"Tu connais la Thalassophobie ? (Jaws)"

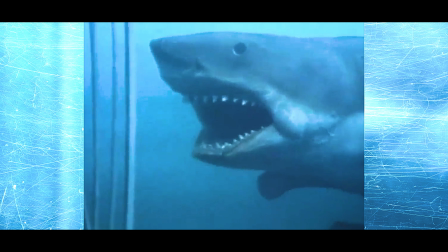(4:06)
Spielberg, face à un requin mécanique défectueux, a dû réinventer une manière de filmer la peur. Le POV. Avant d'être ton style de film érotique préféré sur les internets, le POV, autrement dit le point of view et en français la caméra subjective, était et est une merveilleuse technique cinématographique.
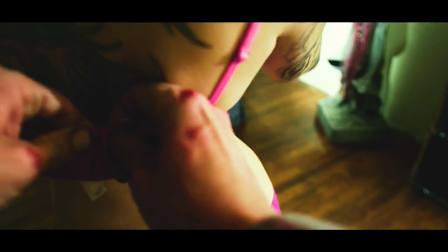(4:28)
La caméra subjective invite les spectateurs à vivre les événements du film à travers les yeux d'un personnage,
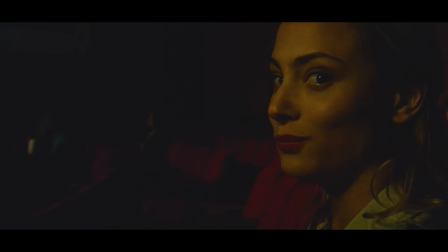(4:35)
permettant ainsi une expérience immersive. Les plans sont conçus pour donner l'illusion de montrer ce que le personnage voit,
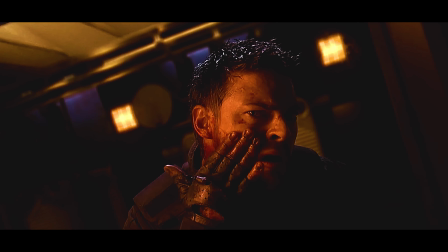(4:45)
ressent et observe, et en se conformant à son positionnement et à ses mouvements.
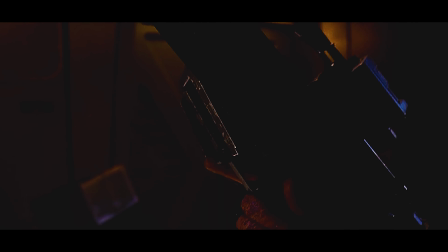(4:51)
Cette technique peut également être associée à des éléments sonores, tels que des respirations rapides du personnage, ou les battements de son cœur, renforçant ainsi l'illusion d'être produite à l'intérieur de sa perspective.
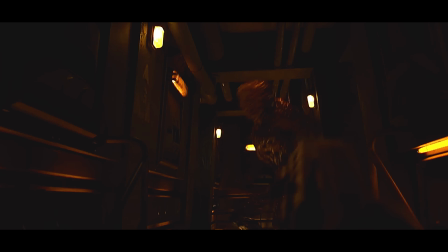(5:04)
Vous avez alors peut-être en tête la séquence d'action de Doom ou encore les horribles scènes du film Maniac et pourquoi pas ma voisine, cette coquine.
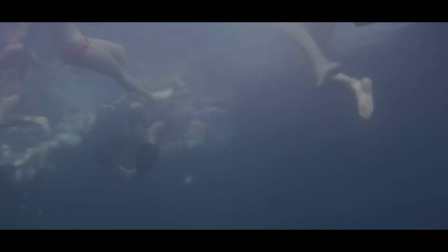(5:17)
Dans la première partie des Dents de la Mer, ce processus nous plonge dans un environnement gigantesque, sombre et hostile.
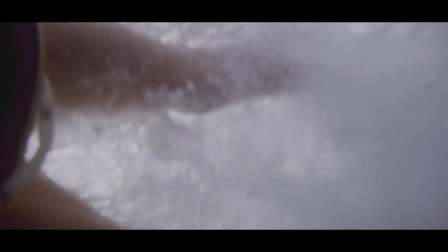(5:25)
Mais surtout, la caméra va suivre les baigneurs. Elle nous suit.
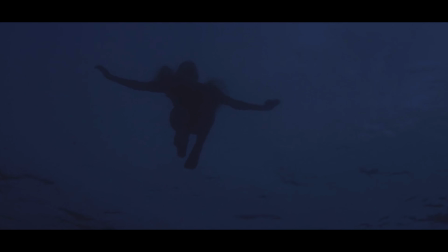(5:31)
Les victimes sont observées sans le savoir ou même l'imaginer.
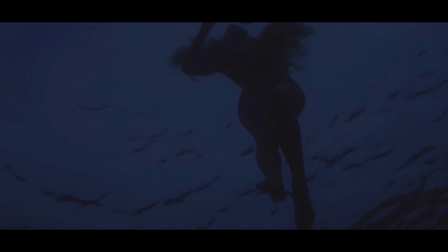(5:36)
Pour beaucoup, ces séquences de caméra subjective est le fameux vecteur de ce traumatisme. Et pourtant, tout le génie et la splendeur du film résident dans ces quelques images.
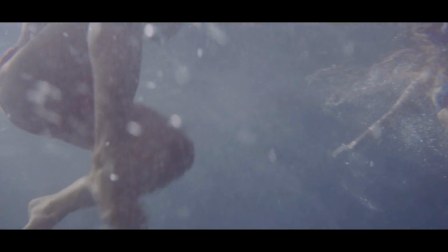(5:47)
Dès lors, le subconscient prend le contrôle et implante l'idée qu'à chaque brasse,
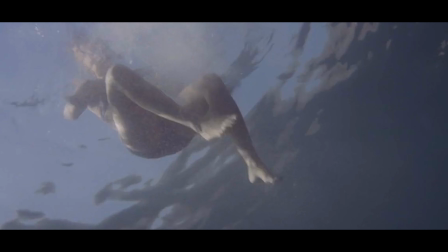(5:53)
il se pourrait bien qu'une créature nous regarde tapis dans l'ombre des vagues.
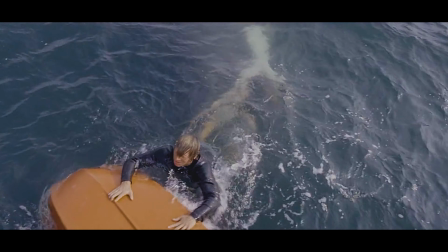(5:58)
Malheureusement, la peur, lorsqu'elle n'est pas maîtrisée, eh bien elle devient un réel handicap. Étrangement, je trouve que la thalassophobie ressemble beaucoup à la claustrophobie. Car oui, malgré le fait qu'on soit dans une grande étendue d'eau, eh bien on se sent bloqué, piégé avec notre peur.
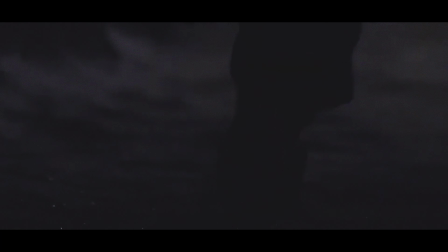(6:17)
Le cinéma, en dehors des Dents de la Mer, c'est une véritable fresque pour donner un sens à nos peurs.
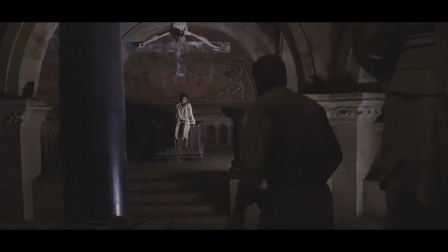(6:24)
Dans L'Exorciste, le commencement par exemple, il y a une scène qui illustre parfaitement mes propos.
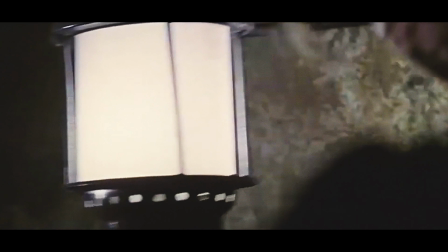(6:30)
Quand le père Merrin se fraye un passage dans un tunnel éclairé d'une simple lampe.
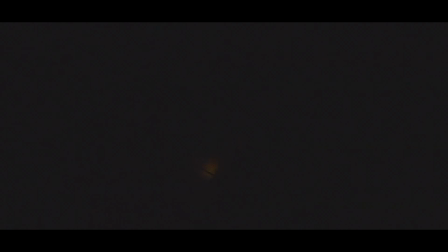(6:36)
Quand celle-ci s'éteint, le prêtre se retrouve bloqué dans l'obscurité totale. Au moment où la lumière revient, la créature est face à lui.
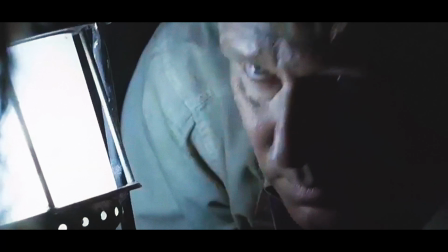(6:46)
Étant piégé dans ce petit tunnel, Merrin est pris en otage par sa peur.
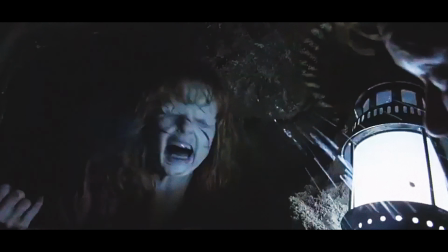(6:51)
Aucun moyen pour lui d'en échapper. À cause des Dents de la Mer et de sa réalisation plus qu'efficace, eh bien c'est ce qui se produit quand nous autres, on se retrouve dans l'eau.
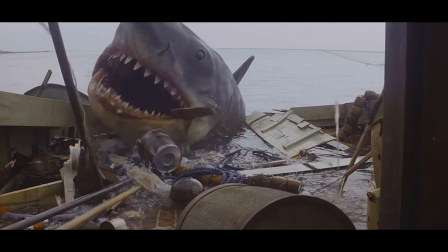(7:01)
C'est un véritable cauchemar. Les Dents de la Mer m'empêchent de me baigner depuis plus de 20 ans.
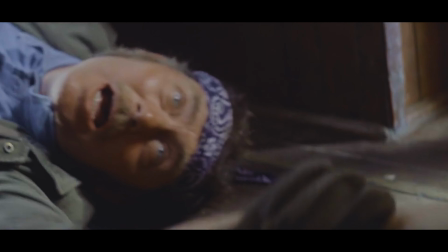(7:08)
Et pourtant, à chaque nouveau film de requin de l'été,
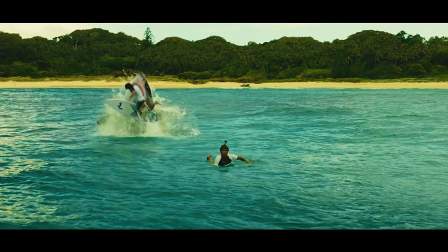(7:11)
je me retrouve en salle pour visionner des adolescents se faire charcuter par des squales enragés.
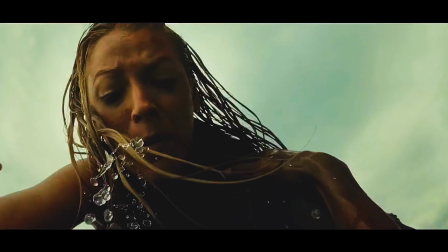(7:18)
À ma connaissance, il n'y a jamais eu d'équivalent terrifiant aux Dents de la Mer.
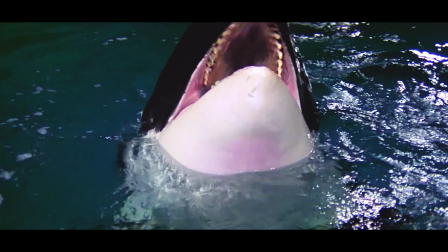(7:23)
Mais je pourrais bien vous citer le fantastique Orca, œuvre de Michael Anderson, sorti en 1977.
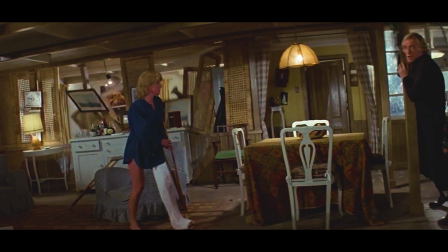(7:30)
Dans ce film, nous suivons un orque déchaînant sa terrible vengeance sur une ville de pêcheurs.
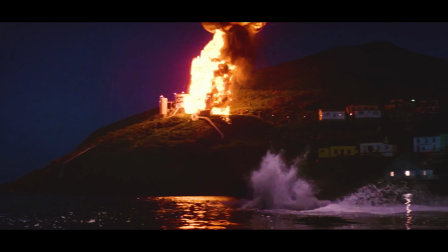(7:35)
Comme Jaws, Orca a chamboulé grand nombre de spectateurs.
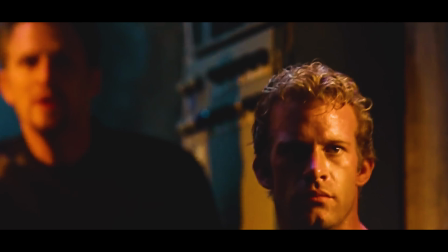(7:40)
De Peur Bleue à Instinct de survie, en passant par The Meg, les films de requins et de créatures marines sont légion.
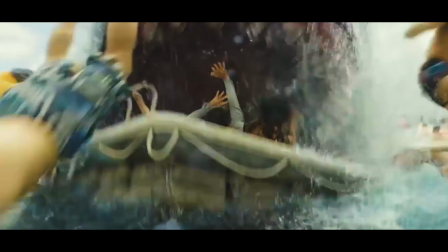(7:48)
Mais à trop en montrer, ou plutôt à dévorer, ces œuvres n'auront pas la chance de détruire le subconscient des pauvres enfants.
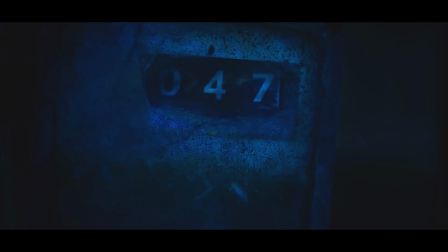(7:56)
Toutefois, je tiens à saluer le sympathique 47 mètres sous l'eau, sorti en 2017, qui a su plus ou moins me tenir en haleine.
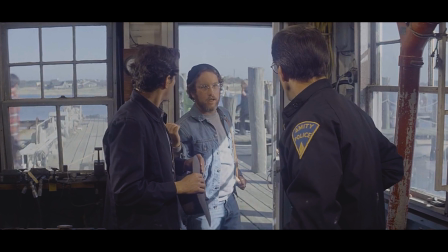(8:04)
Les Dents de la Mer est un de mes films préférés, et ce, malgré tout le mal qu'il m'a fait.
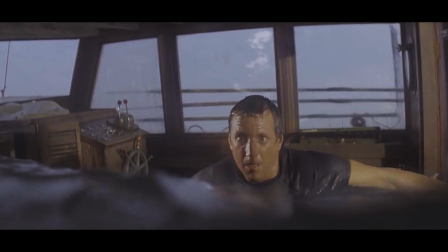(8:10)
Si Bruce le requin a pris un coup de vieux, le reste de l'œuvre n'a pas pris une ride.